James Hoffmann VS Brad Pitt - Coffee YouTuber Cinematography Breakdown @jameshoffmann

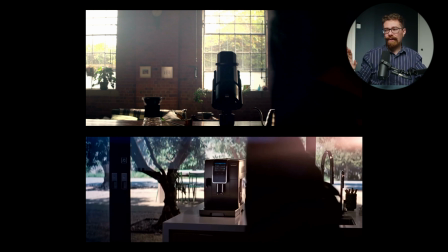It is getting much more soft frontal push, just so you can see the shaping on it. So you can see like the metal. You can see a little bit of glossiness to the finish.
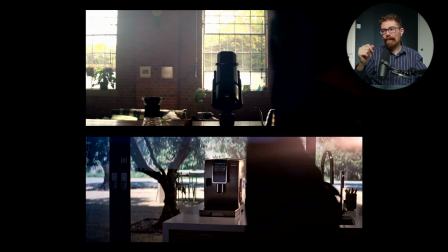You got that kind of soft fall off of light across the whole thing, and then the harsh edge light coming in from the right hand side. You know, big. That'll be a big HMI or something booking in, because yeah, it's not going to.
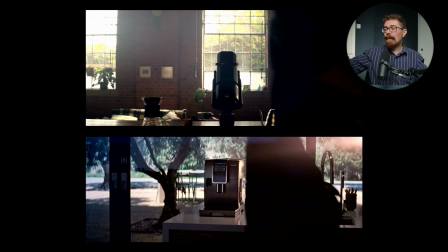Well, it could be okay. You could be bouncing the sunlight in. Could be bouncing the sunlight in, but it's probably a big HMI just blasting in and taking care of all of the side of it. But it is really considered. You know, they're looking at this and they want the product to feel like it's the
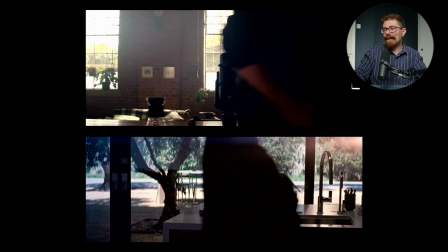focal point of the shot for them. Just there, Brad's coming in. He's walked past.
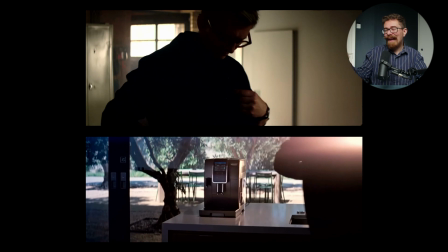He's getting his coffee beans out. But we want to be looking at this because we haven't seen it for the whole ad. Imagine selling that as a concept to a client. How many clients will go for this? We're not going to see your product for basically the entire advert, okay? But we do have Brad Pitt, and he does have fresh coffee beans, so it's not all bad. But when we get to this bit, we're going to see it. Don't worry, it'll be fine. It'll be fine. So like the old story of Pulp Fiction and the execs being dismayed that John Travolta's character's going to die. Spoiler alert, you've had enough time. And then I think it was Quentin Tarantino said, oh, don't worry, he's alive at the end. Oh, okay, that's great. So like, he is dead, but the last scene you see him in, he's alive.
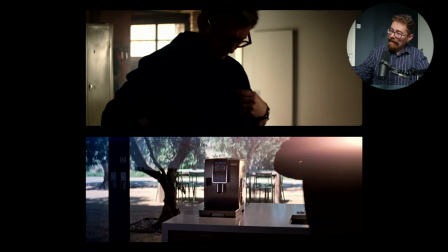We'll sell it. So here, it's the only shot we've had so far of this machine, so it better be nice.
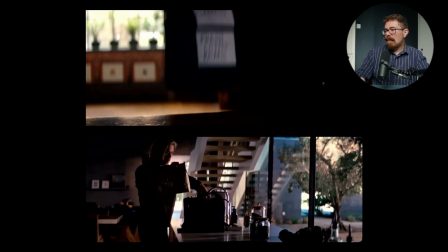Gets his beans out. It's a much softer light on him now.
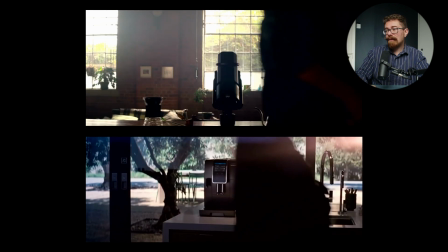You know, you compare, just think about Brad Pitt now. Compare the shot just here.
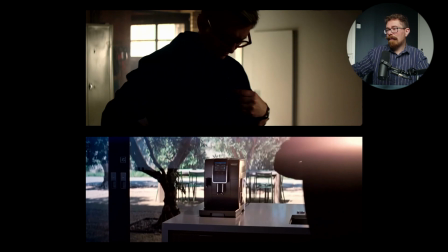You've got hard light coming into the side of that machine. We've got that hard flare coming in.
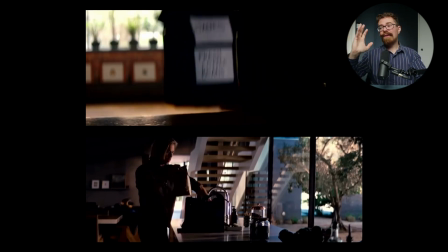Then when we cut to this angle, it is a much more gentle, soft light that is catching on his face, which is being brought in. You know, it's lighting him nicely. You can make out his features. It's still low key, you know, he's not super lit just there, but it's enough to really make out his features.
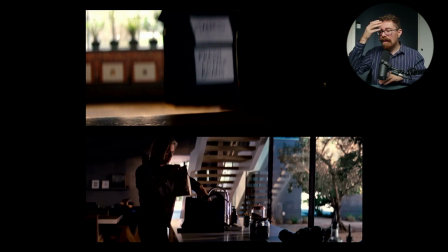And it's not just one side of his face. That's the interesting thing. You've actually got like light going down, but enough that you get both sides, you know? So you're seeing a little bit of the eye, a little bit of the face just there. Very cool. For James, he's way more down.
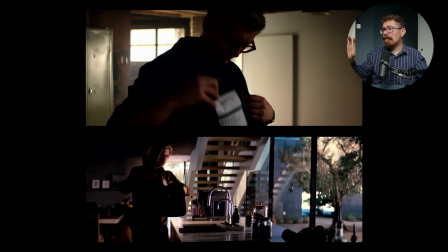Way more down. We've got a really hot window in the background, which is not a million miles off what Brad Pitt's got in the background there, but his has got more breakup of leaves and things. I would want a little bit more return on James, just for matching the two shots.
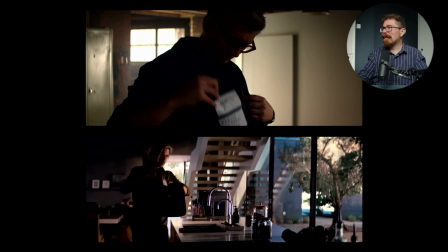You know, stylistically, do whatever you want, but I think a little bit more return. And again, it's kind of the return, but it's also his body position. So if we were just lighting into his face, that would be a little bit flat. So I think if he was turned a little bit more, and perhaps
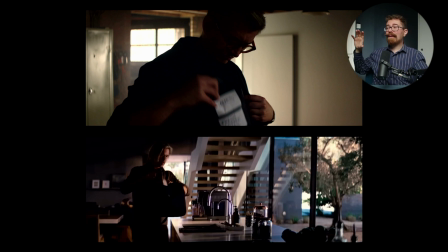we weren't quite as low angle just here, and we're a little bit further back, so you can get more of the shape that Brad has on his face on James.
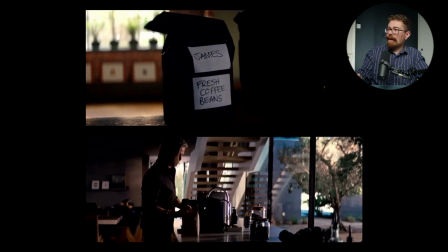Yeah. Coffee bag comes out, goes down. The bouncing shot. This one's interesting because I think, going back to what James was commenting on when he did the initial reaction video,
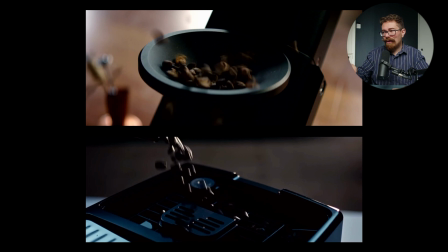all of the stuff that bounces out on the bottom shot, I think it kind of comes down to scheduling and time. I think this was just one of those shots it's hard to do in the way that you kind of envisage it in your head, with the coffee beans going in and it looking glorious and then not flying everywhere. When you get to the last part of the day and you're there and you're trying to make your day, trying to get your shots done, and some coffee beans bounce out, and you try it 5 or 6 times and they keep bouncing out, there's no way of viably doing it within the schedule that you got.